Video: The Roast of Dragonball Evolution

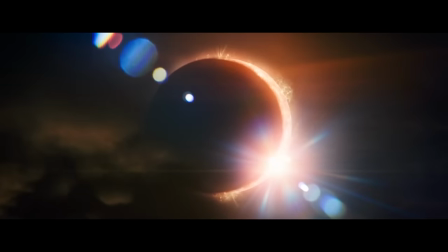The eclipse happens,
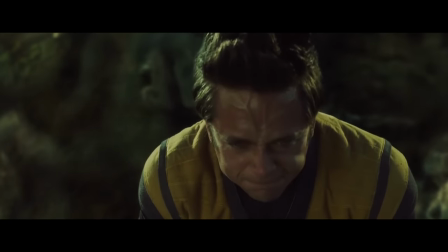and despite Justin's best and most hilarious efforts to hold it in… nothing can stop the shitty CGI from oozing out of him.
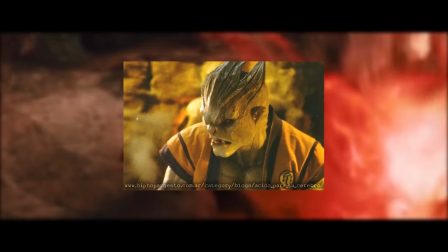And the effects really only get worse from there. Originally, Ozaru's design was totally, bafflingly different from the manga.
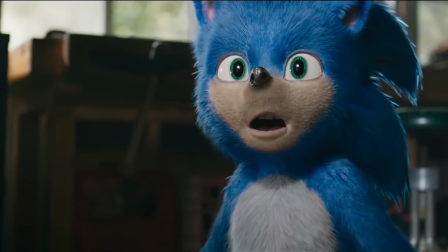Like, it made human teeth Sonic look downright sensible by comparison.
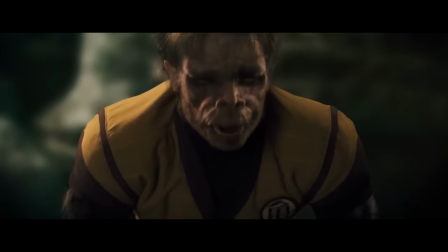And much like that other abomination, it had to be changed at the last minute after a very predictable backlash.
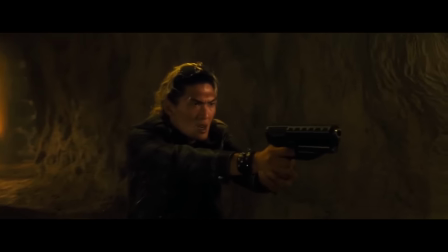It's obvious that the likely already overworked and underpaid effects team didn't have the budget or
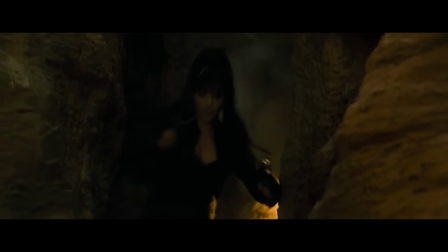will to live left to actually composite the new design into more than a few seconds of live action footage,
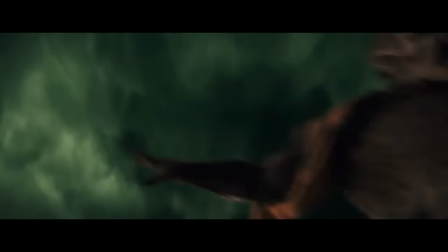so when Justin gives chase to take the last dragon ball from Bulma and Yamcha,
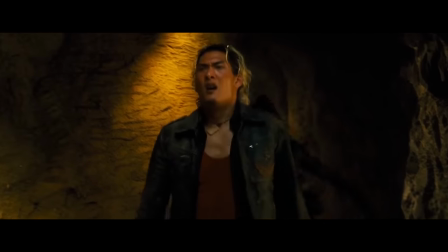they can only sort of… imply he's there by staring and screaming at something off camera.
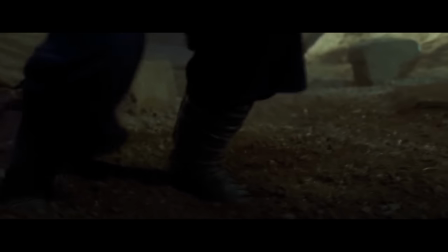They didn't even have time to decide how big he's supposed to be – in some shots he looks huge like his anime counterpart,
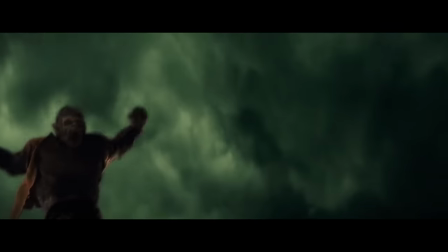but in others he's barely taller than the other actors, and then for some shots of his legs they just use a regular guy and boots.
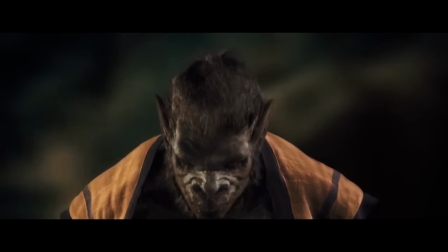These contradicting images are cut together so rapidly that it's straight up dizzying.
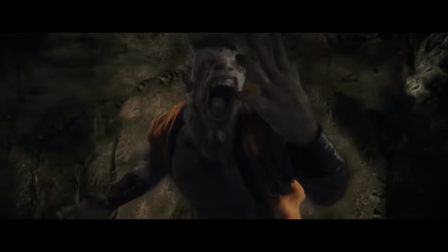I don't think I've ever seen a less convincing creature effect in a Hollywood film.
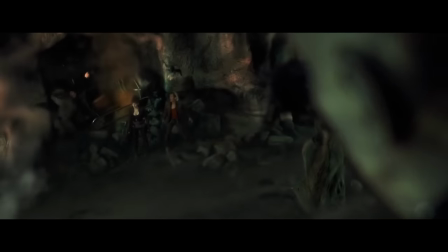The scene built around it isn't much better. It kinda feels like the other characters are competing to see who can do the most action movie cliches the fastest before the movie ends.
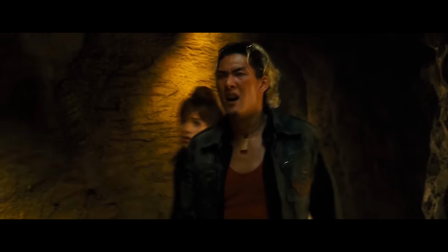After they run into the caves, Yamcha stops and does this old thing… Go.
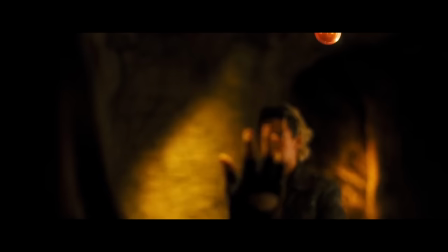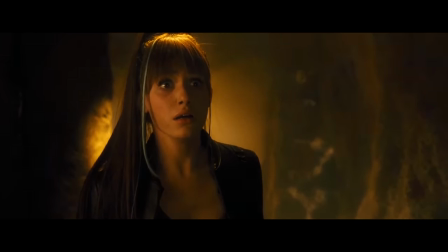Go!
Which wastes a lot of time they both could've spent getting away.
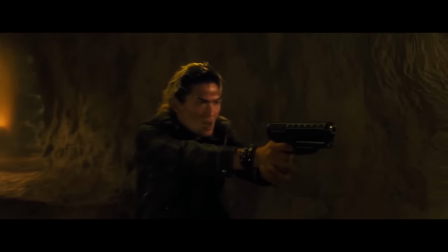Bulma throws him a gun to defend himself, but then the American Saiyan in Toisan clever girls him through a solid rock wall before he can actually do anything with it.
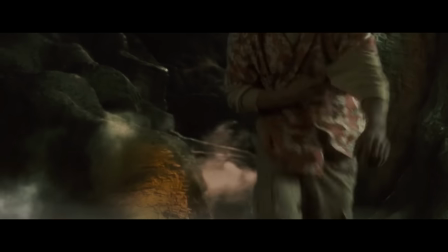Outside, Roshi makes Piccolo vibrate uncontrollably with the… BALL BALL!
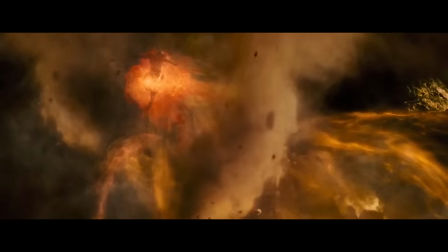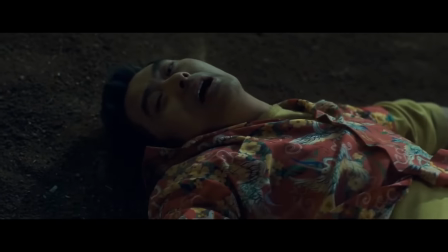His obligatory dramatic mentor sacrifice doesn't accomplish much beyond winding Piccolo for a few seconds,
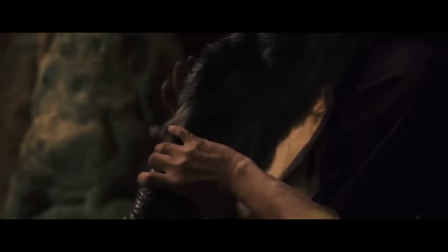but that's conveniently just enough time for him to grab the rampaging Justin's attention, and pass on one more nugget of wisdom before passing on himself.
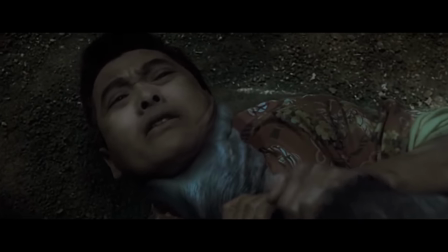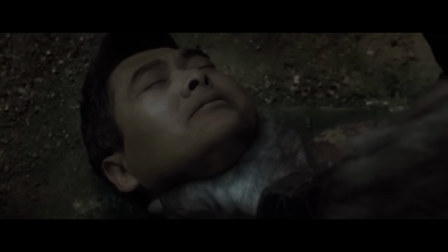It's not quite enough to stop Justin from choking the remaining life out of him,
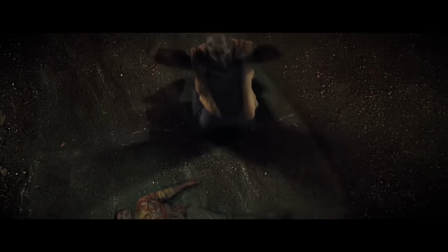but after that he gets real torn up about doing it, and has a revelatory montage.
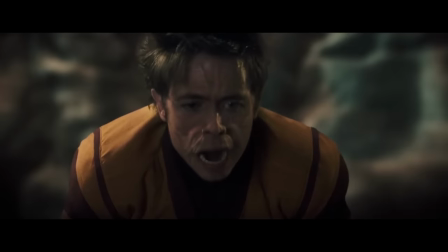And I shit you not, to show him changing back, they literally just play the animation of him transforming charming backwards.
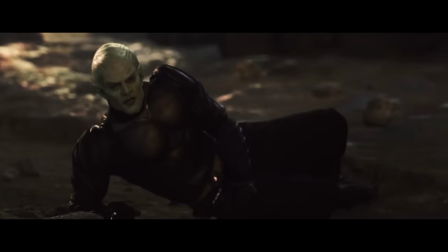And that's not the only poorly made thing they lazily reuse here.
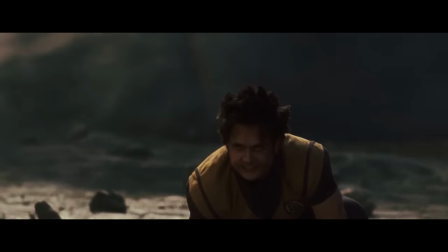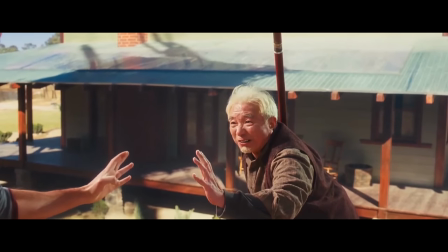Okay, reincorporating lines to make your script seem cleverer than it is is a pretty stale and lazy writing trick to begin with,
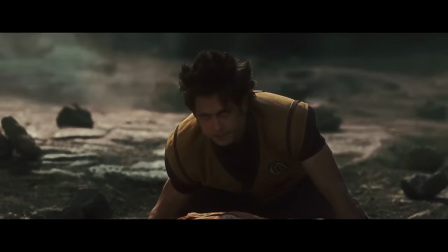but THAT DOESN'T EVEN MAKE SENSE AS A RESPONSE TO THE THING HE SAID?
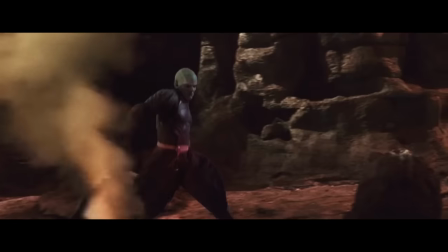TRY A LITTLE HARDER, PLEASE. Anyway, they throw keyblasts back and forth at each other for a bit, which for some reason sound like Star Wars blasters sometimes.
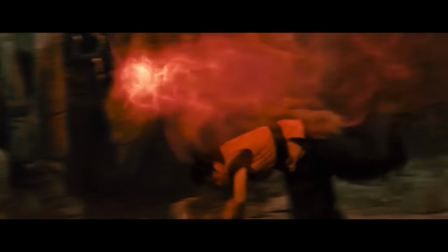With the two of them flipping all over the place and the editors moving at an average of like two cuts per second, this fight is already pretty much impossible to follow on its own,
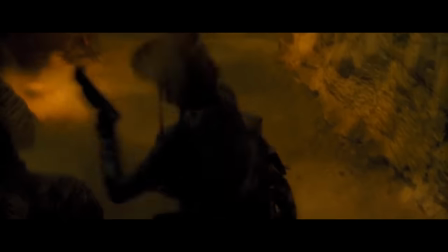and the film makes things even more confusing by cutting back and forth between it and Bulma battling Mai in the caves, so she has something to do.
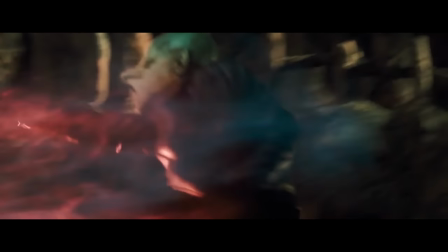When we cut back, Justin and Piccolo can suddenly fly, I guess, and after trading a few blows, they knock each other through some rocks in what's probably the most Dragon Ball part of the movie.
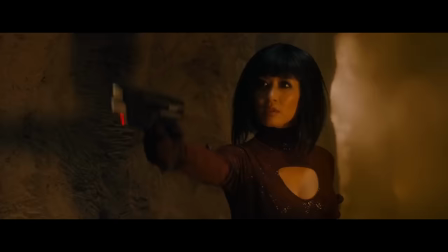It lasts a total of 15 seconds. We cut back to Balma as she tries to bamboozle Mai by tossing her capsule bike at her.
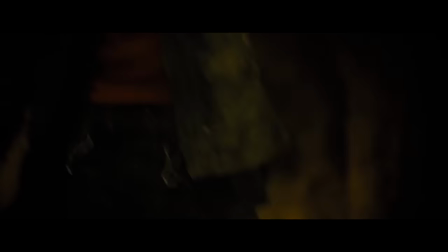It doesn't work, but luckily Yamcha did that thing earlier, so now he can show up and dramatically save her at the last second.
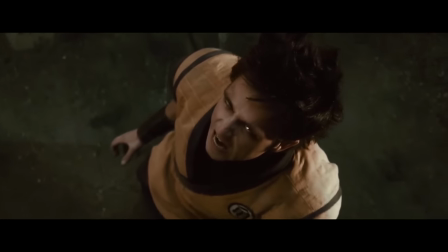Back in the fight that actually matters, Goku finally understands what his grandpa was trying to tell him all along.
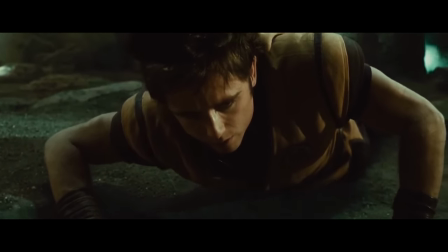I think.
I am Goku. I am Ozaru.
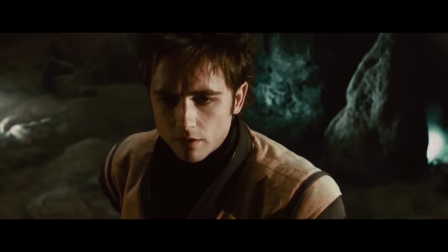To be a one with myself, I must be too.
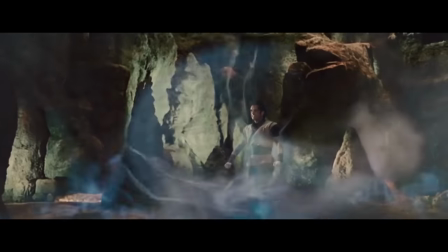Hey, can I get… some of whatever he's smoking? Justin charges up his key for one final attack, and Piccolo responds in turn.
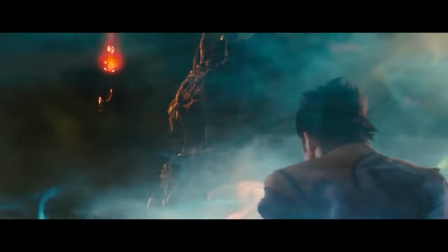Finally, he's doing the thing.
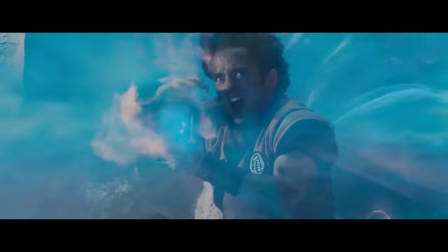This film has one last chance to make the anime real. We're gonna have a big screen beam clash.
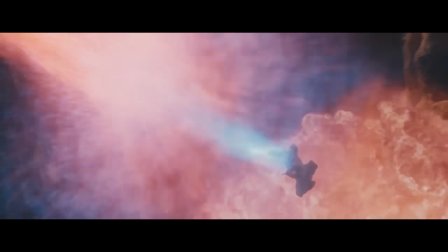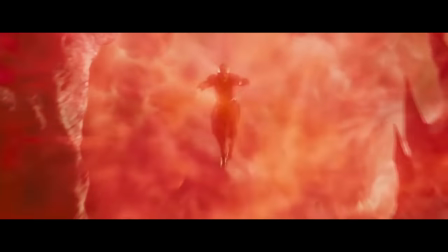Kami, damn it, what the fuck was that? Why did he fire a beam if he was just gonna jump up at him and punch him anyway?
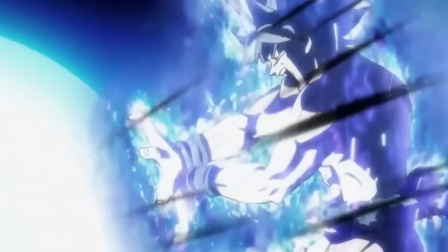Why can't this movie get anything right? The beam clash is like the simplest Dragon Ball thing to do right.
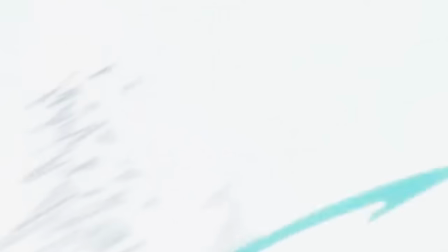It's free tension and payoff in a bottle, and a perfect formulaic denouement to cap off any fight.
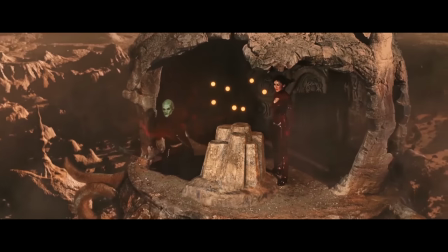All you gotta do is put two guys on opposite sides of a screen and do some CGI between them.
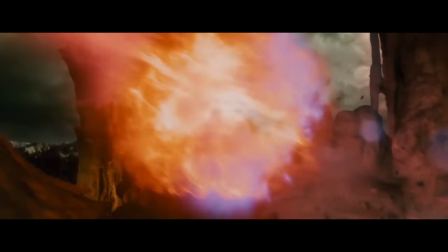It would have been easier to do it right than to do… whatever that was.
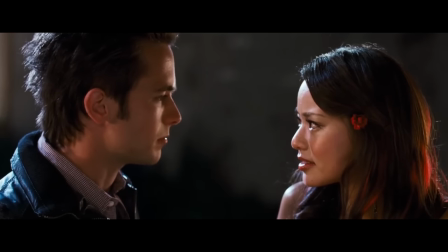It's like the movie is actively trying to do as many things to disappoint fans as it possibly can.
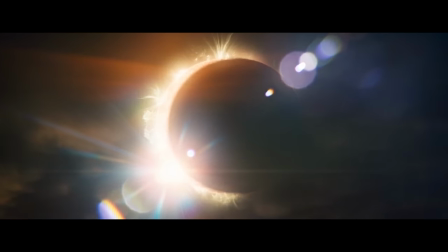Though, on the bright side, they do finally get Justin's hair looking almost right after he dusts himself off for the last scene.
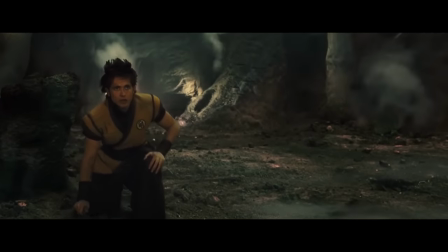Good job, hair and makeup team.
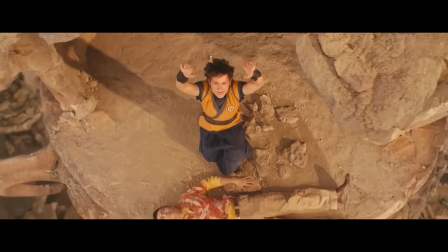In that last scene, they finally summon the dragon, and the way they do it looks and sounds really dumb, and it doesn't even look anything like Shenron when it shows up.
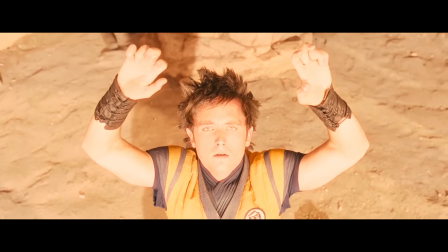Kinda just seems like they grabbed a random dragon off the Unity asset store. But the movie's almost over, and frankly, I'm tired. weird.
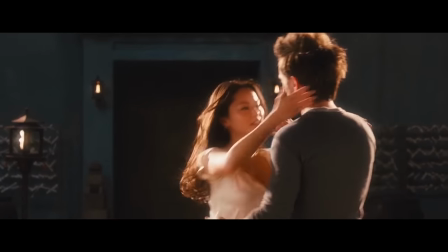Once Roshi's alive again, Bulma threatens us with a sequel, and Justin runs off to go make out with Chi-Chi so the movie can pretend she was important.
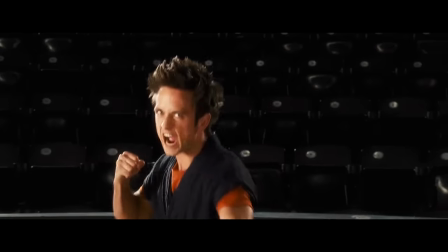And then, for some reason, they get arguing about who'd win in a fight, and the final shot is them leaping at each other, like Andrew Garfield pouncing on the rhino.
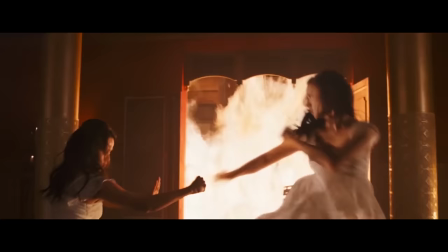And I guess it's supposed to be ambiguous who'd win that fight, even though Chi-Chi fought to a draw against Mai, whose punches didn't even phase Justin. But whatever, that doesn't matter. The credits roll, and after the fancy CGI part, there is one more scene left.
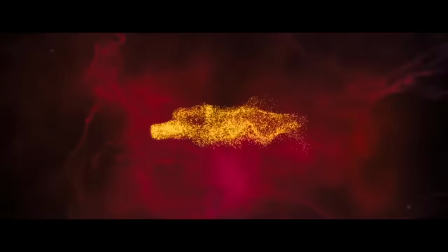Because this came out after Iron Man, so of course there is. But it's literally just a lady walking over to a bed, and then the camera leans in like, who's in it?
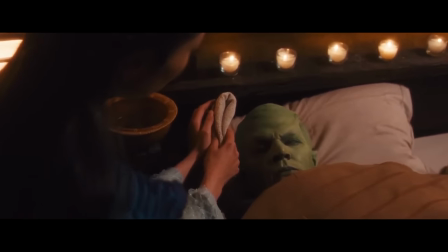Who could it be? Oh man it's the bad guy! Dramatic music!
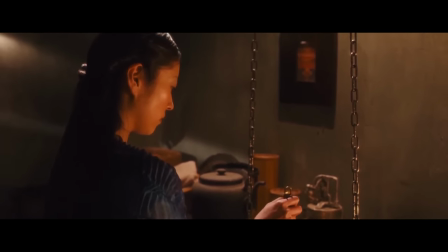This is an utterly meaningless shot that provides no new information and only
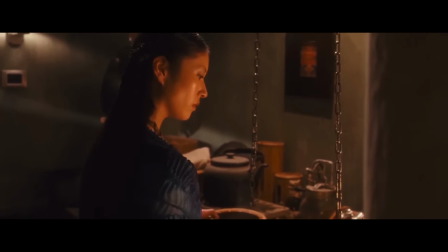serves to roll back the lone bit of closure the film's ending actually gave us.
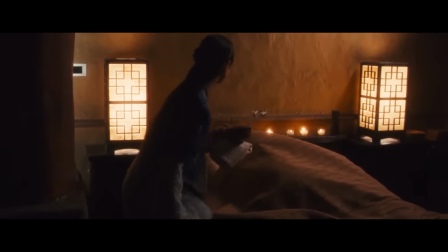I don't think you could write a more perfect parody of this cynical, sequel baiting trope if you tried.
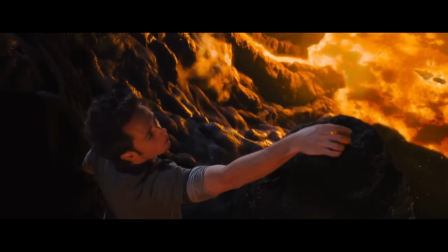Yet it's not a parody. That scene, and this entire movie,
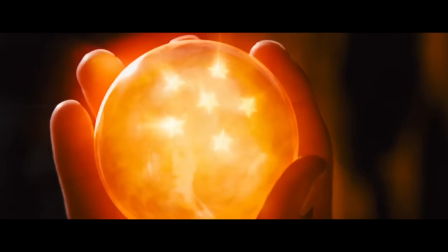is 100% serious about trying to milk the Dragon Ball name for all it's worth.
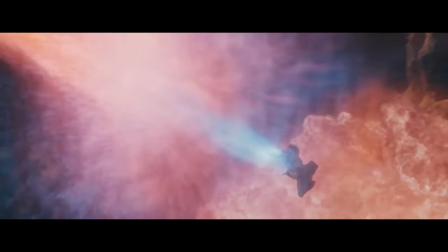It's just… hilariously bad at it.
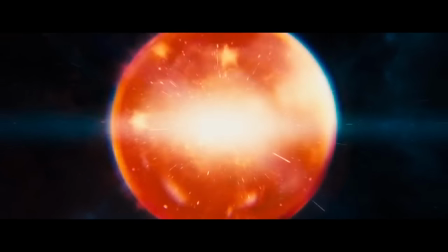Dragon Ball Evolution is what every good filmmaker working for a studio must fight against to make good films.
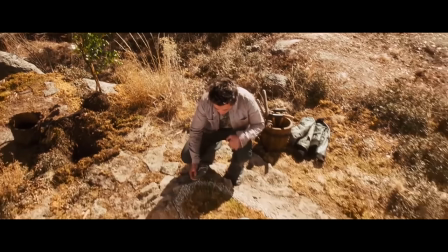It is focus testing, market research, demographic pandering, trend analysis,
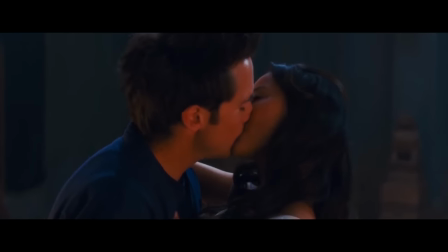a franchise roadmap, and everything else that capitalism contributes to cinema,
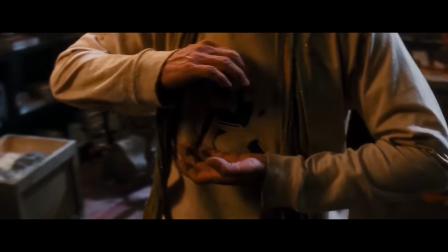extracted and isolated from the meaning, artistry, passion,
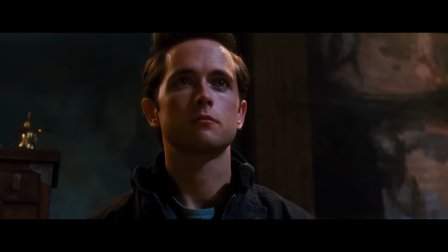and basic storytelling ability that creators forced to work within that system bring to the table.
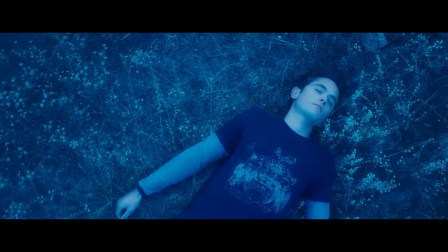It is a product, soulless and empty, produced solely to empty your wallet.
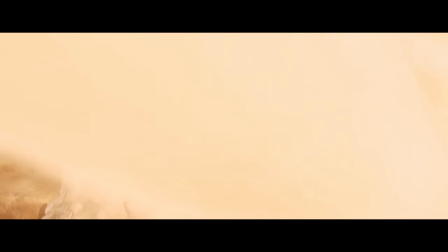And the system that produced it – the only system that could ever produce something
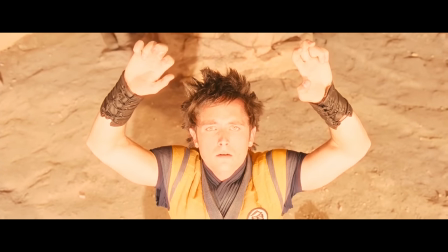like it – is the dominant governing force in all of our lives.
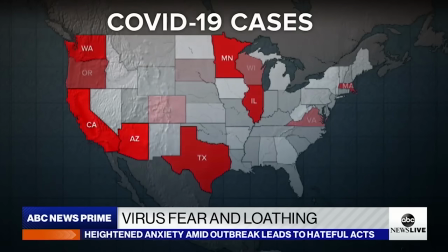There. Now that silly little virus thing doesn't sound all that bad, does it?
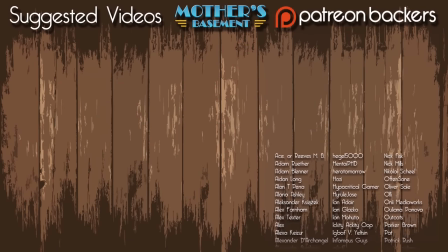Wait, fuck. I'm Jeff Thew, Professional Shitbag, signing out from my mother's basement.